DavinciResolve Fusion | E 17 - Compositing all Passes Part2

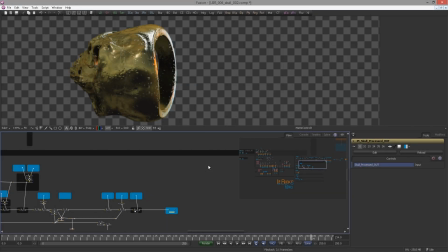[0:15]
So in the second part of the Scott compositing things get very serious. I encountered quite some problems while recording this section of the tutorial. So first I decided to re-record it but while re-recording I thought wait a second.
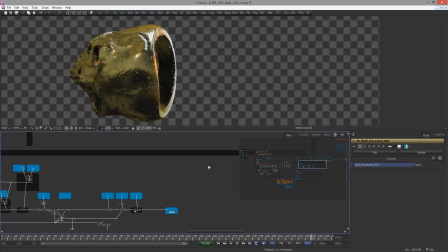[0:30]
Why not actually showing the problems that occur in real life productions? And how I'm about to solve or create workarounds. So this will be a tough one, but bear with me, in the end it will pay off. Because let's be honest, how can you truly learn if I'm not going to show you the actual problems? So let's get cracking.
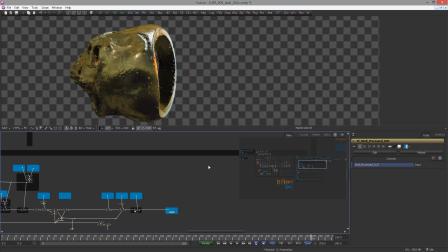I copy the skull process out and bring it up to the area where the background
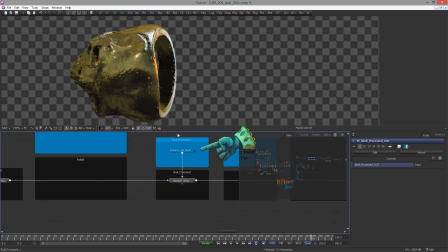[1:05]
is located. well bloody shiver it's already there if you have this note there already you are good make sure it's fat though view it oh
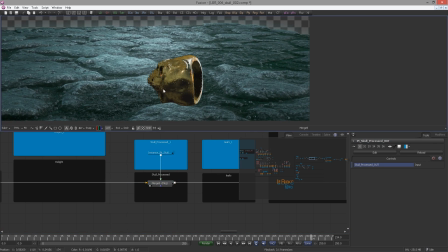[1:16]
this looks very very shabby shabby shabby well of course this doesn't look
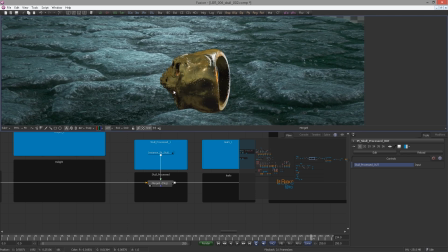[1:21]
so great but we're gonna bring this further first let's examine why this doesn't look so good a quite important reason for that is the missing floor reflection inside the ring and the shadows do not underestimate those as they
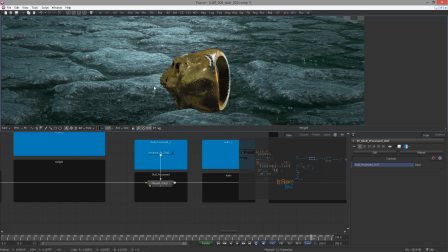[1:38]
are very essential to make the ring feel integrated a small note at this point
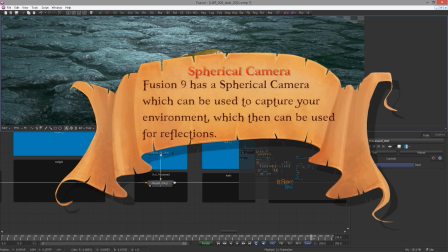[1:43]
since fusion 9 we have a special camera a spherical camera it means you can actually use that to create an HDR image of your scene but for the sake of this tutorial I want to show you another method you can
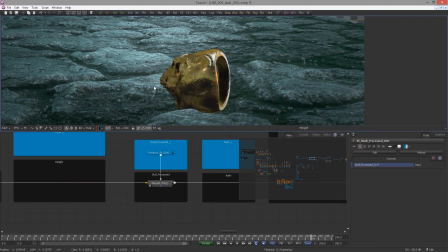[1:58]
utilize before I show you how you can fake floor reflections let's see
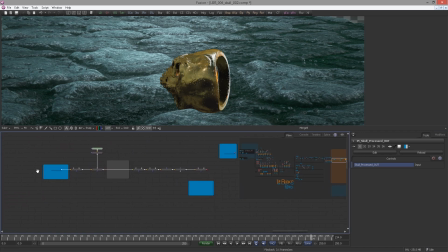[2:03]
how this looks at the moment with our color corrections applied.
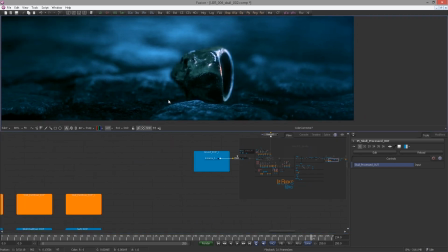[2:09]
Now this is almost like magic. See how with very simple tools the image completely transformed.
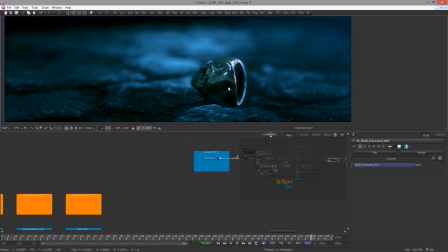[2:15]
It's almost like we applied shadows. Of course the depth of field adds quite some realism and cinematic feel to the whole image. Okay to make the ground we need to go back to where we started.
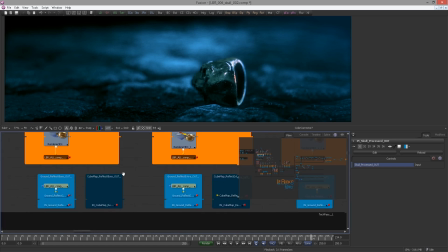[2:28]
You can see there are some deactivated boxes which are named cube map reflect gloss
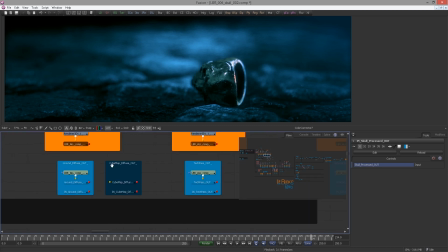[2:33]
reflect extra and cube map diffuse in our case we don't need a 360 degree map as we have only a ground which means instead of creating a rig with cameras pointing in all directions and do overkill we utilize
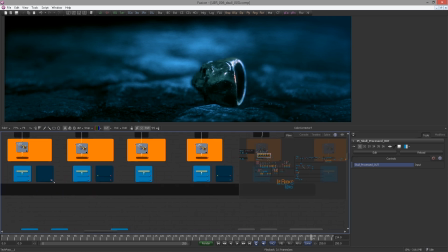[2:50]
something completely different something smart let me show you come closer closer man closer
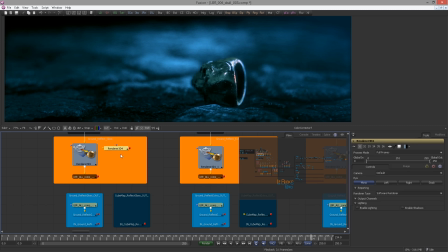[2:59]
so create a renderer or simply copy one we already have and
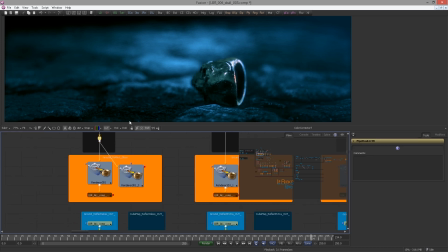[3:06]
i branch out from here by creating a router view the renderer
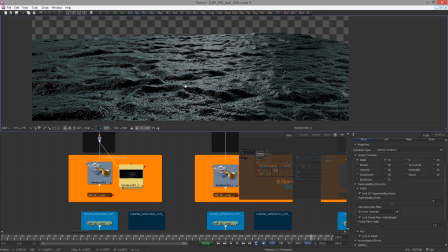[3:12]
remember this bad boy here that's how we started oh yeah so okay with With the renderer selected,
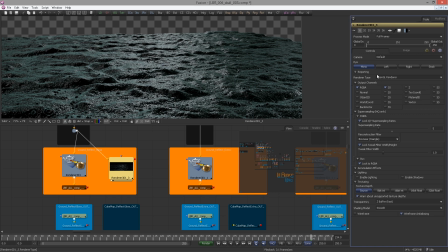[3:20]
in the renderer type, we're gonna choose Arnold, no V-Ray, no, mental ray, pah, mental ray, that, that rusty bugger, I bet it's redshift, you got a redshift in your ugly face, I'm gonna punch you in the face, you bellies.